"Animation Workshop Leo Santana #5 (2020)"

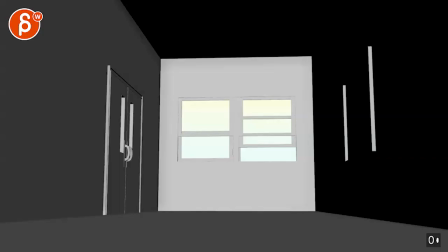all right let's watch this in full first here this
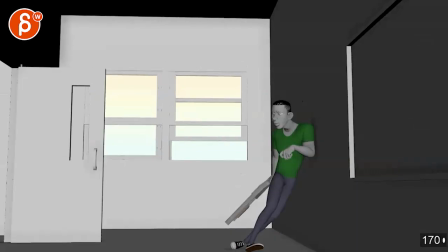one does not have any sounds the previous version does I'm going to show the previous version as well there's
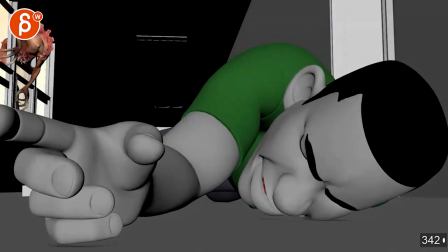an interesting camera changes I did not expect here still
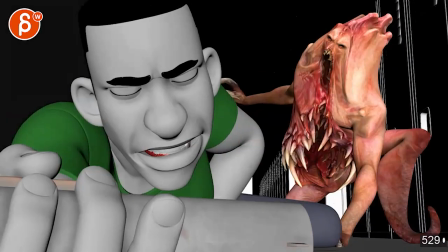all very cool idea I'm just not hugely a fan of that closed camera but it's old.
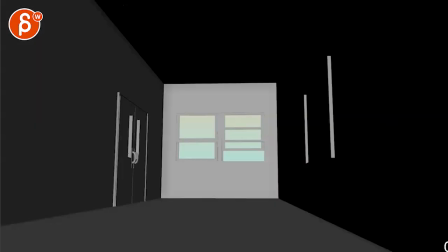So this is the old one with sound.
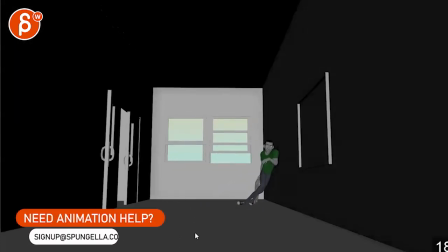They both still have that very long opening which I would still cut since there's nothing really that happens at the beginning there.
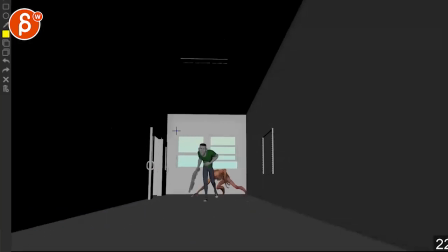And this one, one of the comments was that it was just a bit far away so I liked that you brought it closer.
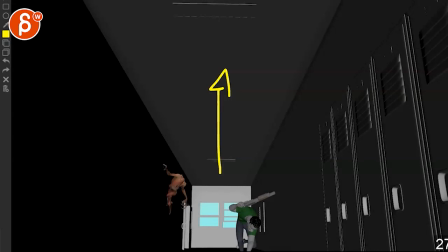That framing up a bit too soon.
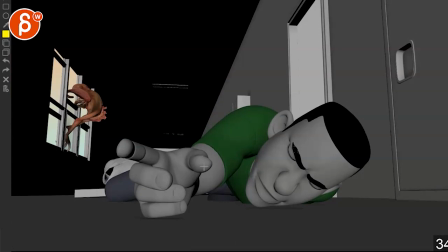I still saw what happening but I thought that this was clearer in terms of like how far away we are it
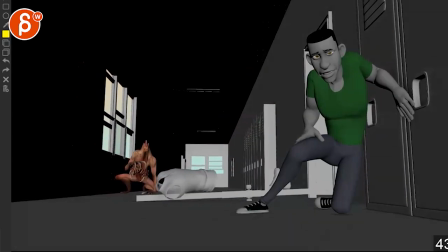still had some of that covering but I think that I mean that was kind of okay it
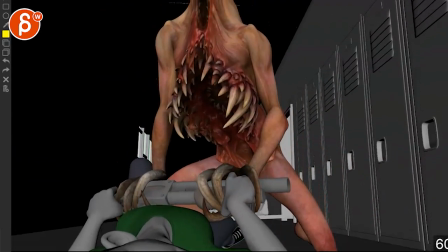was just close enough and then just that here was just too slow which
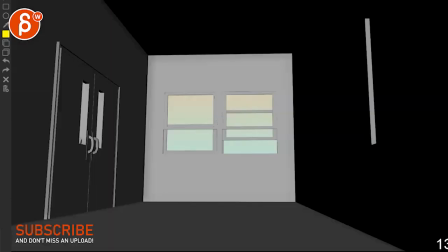is still happening in in this new version but that just has a good cues about the sound when he shoots
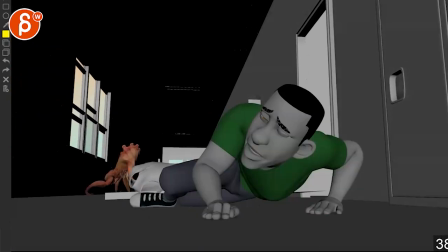because it's not super clear without the sound right so in this version
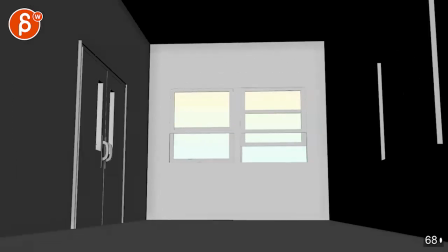again it's still fairly long i would still cut that either you start here or i mean unless you have something where the door is
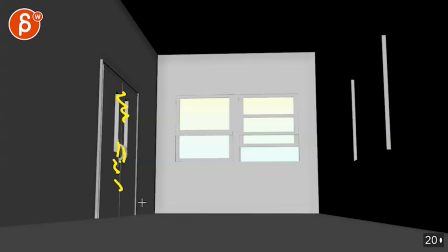shaking and and you have sound but the thing is if no one has the sound on it's going to be just a very long shot that people either will
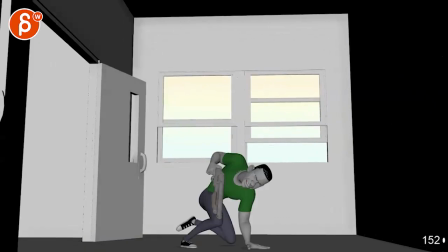just turn off like the movie or you know switch it off click it off so to me it seems like I would just start around here
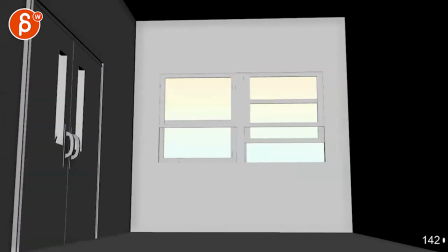like I said in the old one I do like that it's closer this action is much cooler
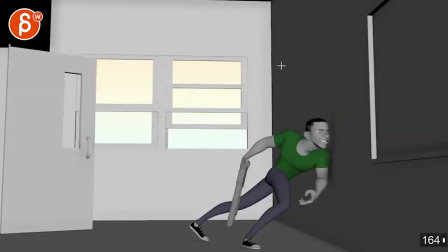but I think we're going up too high still where
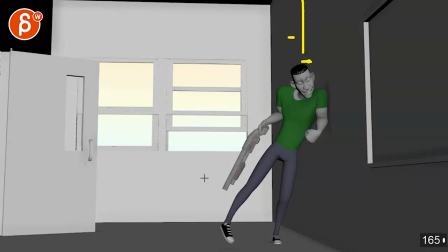that height I would have his head around here so I would just tilt down and reframe this a bit more
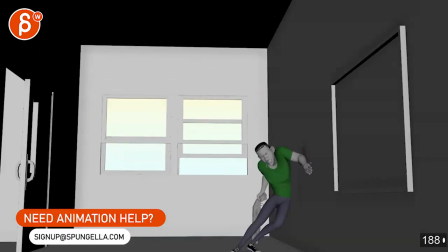but the actions are great there's more breakdowns there than before I think that's very cool and I like that slipping around there on
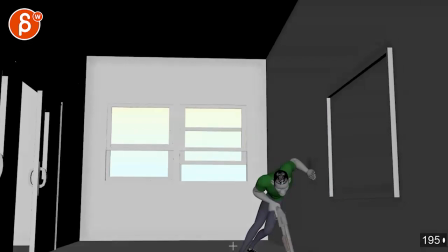the legs
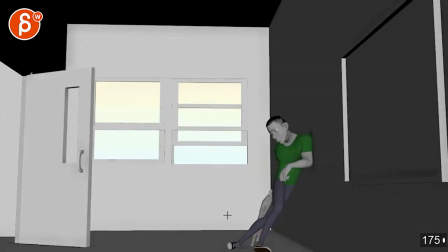and also the pushing off using the gun there i would just be careful once you do that push off but have more an
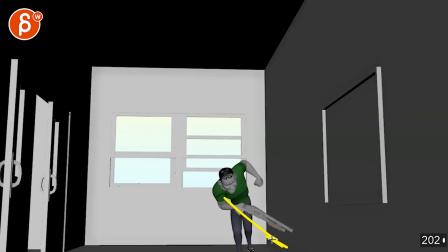extended arm like it pushes off and that extension there and then he brings that arm up but
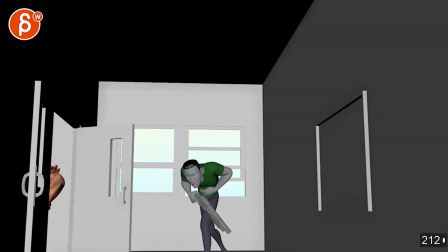it's all a matter of more breakdowns then now that we're
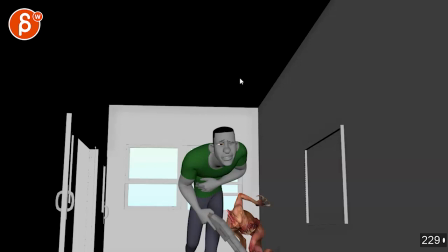closer was it was already framed up a bit too high but now that we're closer it's it's more pronounced i would against tilt down and reframes that the head is here so we don't cut off right there and we don't have something here this is unless you add a second creature coming in
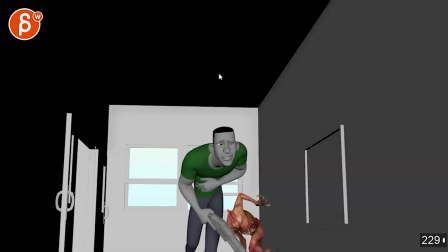it's framed as if we're expecting something to come in so
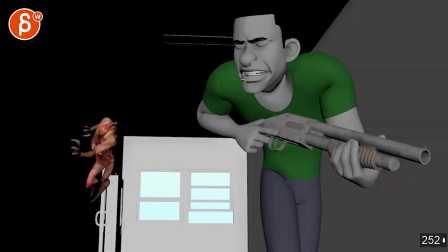once we run here this is better if it was throughout like this now if you have problems with the framing because of the step mode you might have to spline this just to kind of see what the general action is so we can reframe um but like i said in the other clip i can help you with um
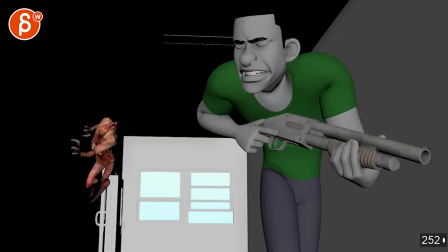what's the word with some handheld camera stuff could be kind of fun to do this
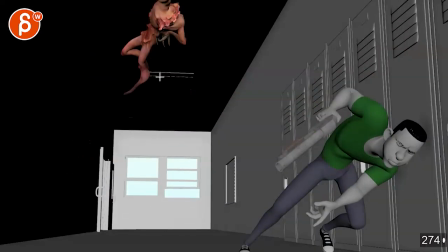is better that you are reframing after the creature does this i think that's a lot better
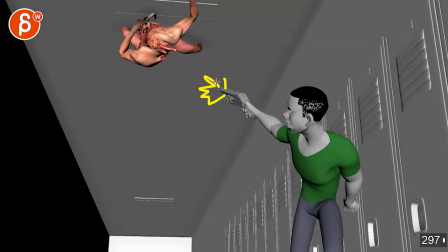but what i would do is since there's no sound i would just indicate with some you know crappy sphere or something or some lines when
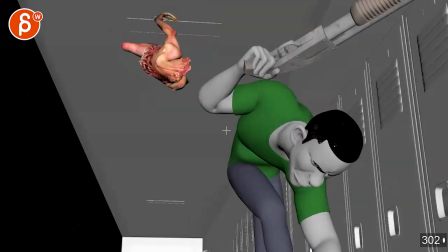the character is shooting so you have it so we can see what's going on right now just shoots and we need to know is that because of the
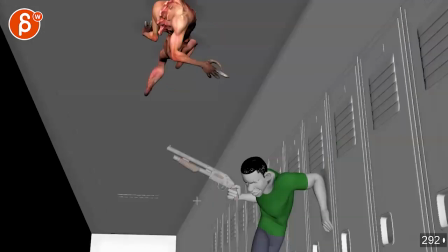recoil or is that because of a post change so watch out for that and
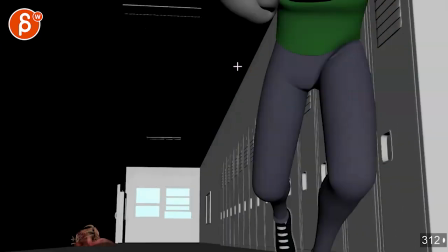definitely splining is going to help you because that stuff is a bit funky when we're really popping over one frame not knowing how long this is actually going to take and their framing is is a bit wonky but
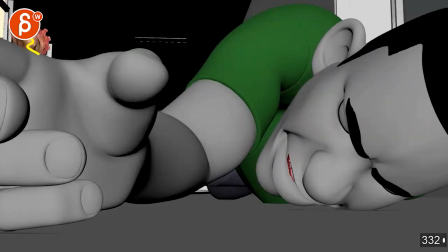i feel like in this version we're too close like now we're really covering the uh the creature and we're just a bit too close
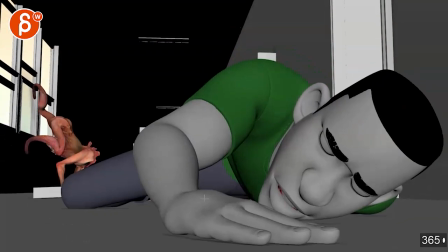i kind of prefer the framing of the old one where it's i would say max this but again we're covering this up a lot more the other one that
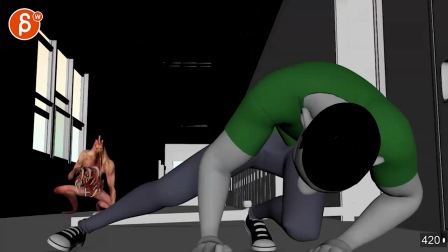just had the foot watch
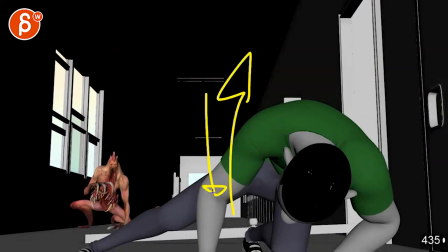out we are also framing up too quickly so it would have to be the character that motivates that reframe
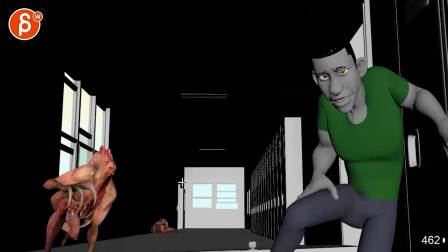so i'll go tilt down with the camera still and only now go up that's driven by the character
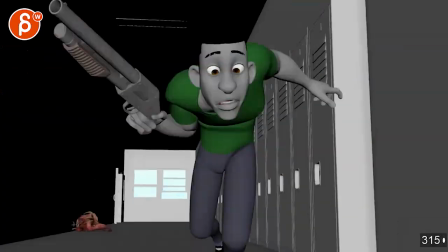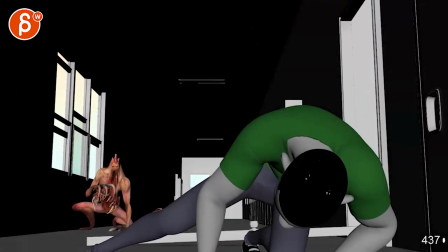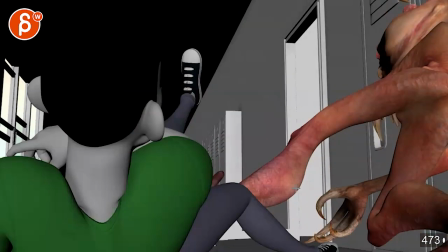yeah i feel like we're just too close we're starting to miss a lot of information just gets a bit i mean it has
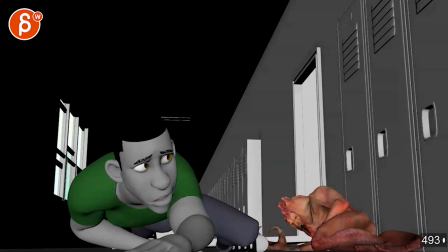that feeling of claustrophobia oh we're too close and oh what's gonna happen but i feel in terms of showing off animation i think you're just a bit too close and
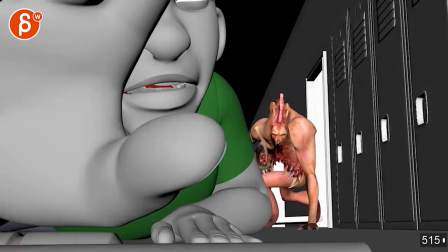you want to show off your cool ideas just a bit more like that gets a bit like we're really close
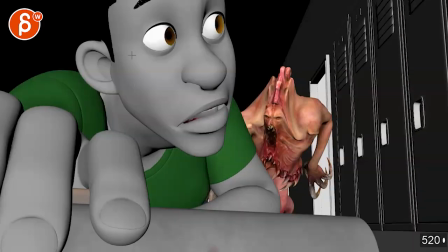you're getting into some funky framing you're covering depending on how the breakdowns are
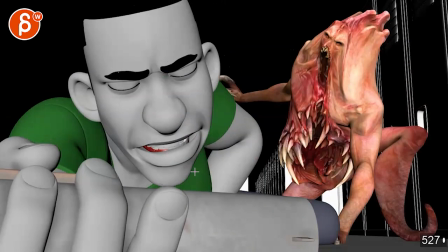for too long like
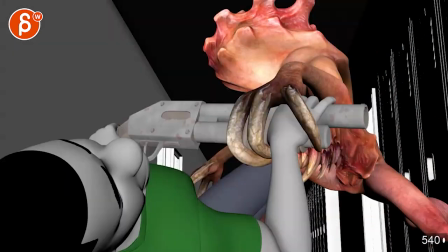generally i like how this character is looming over this character i think that's cool well we're just a bit too close and this still has that very slow
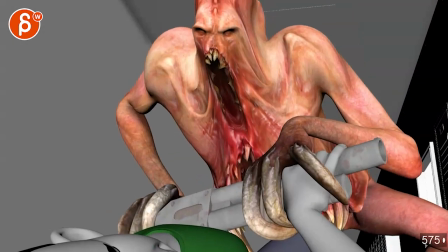um what's it called tilt up but of course uh my question last time was if you wanted to do
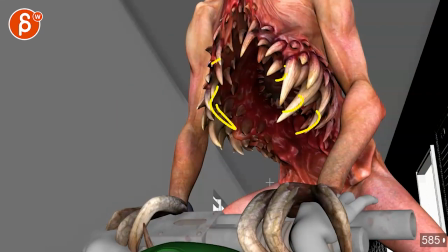you know some very complex animation maybe tilt up linger a little bit and do that
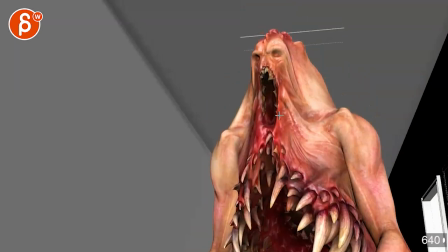animation here and then tilt up a bit more to do the final where there might be a bit
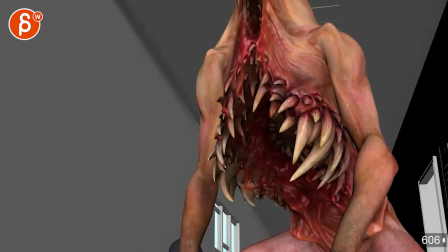of a lean in over the other character's face as opposed to just one long tilt up so let me know same question as before
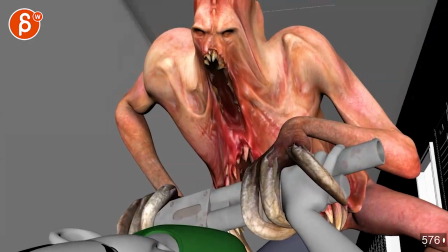let me know what you want to do there such a cool rig though super creepy love
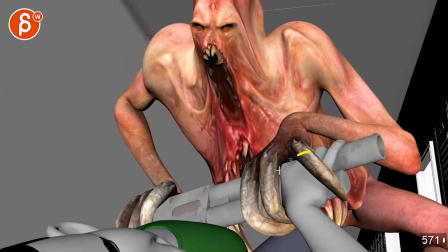all this here just in terms of that the creature the danger of
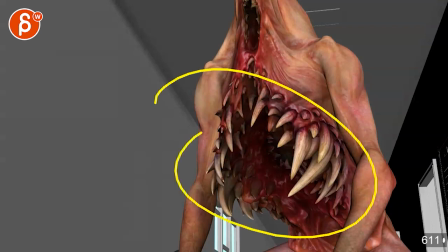that and then this but this is much scarier than this and that's why i said maybe
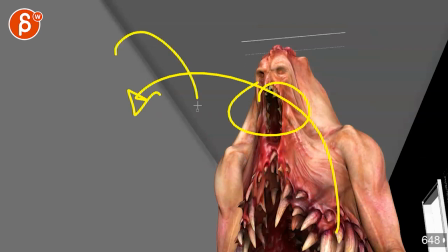you want to lean over to give that an extra you know maybe the head is then this big maybe
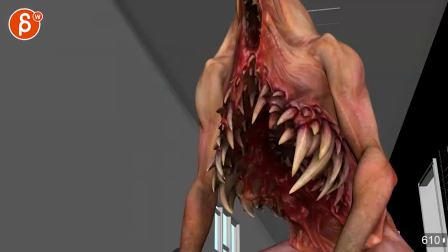some drool coming down but that's it cool thank you all right there's an email you can sign up you can start whenever you want you can submit whenever you want you get 16 submissions either way a like and subscribe would be awesome all right thank you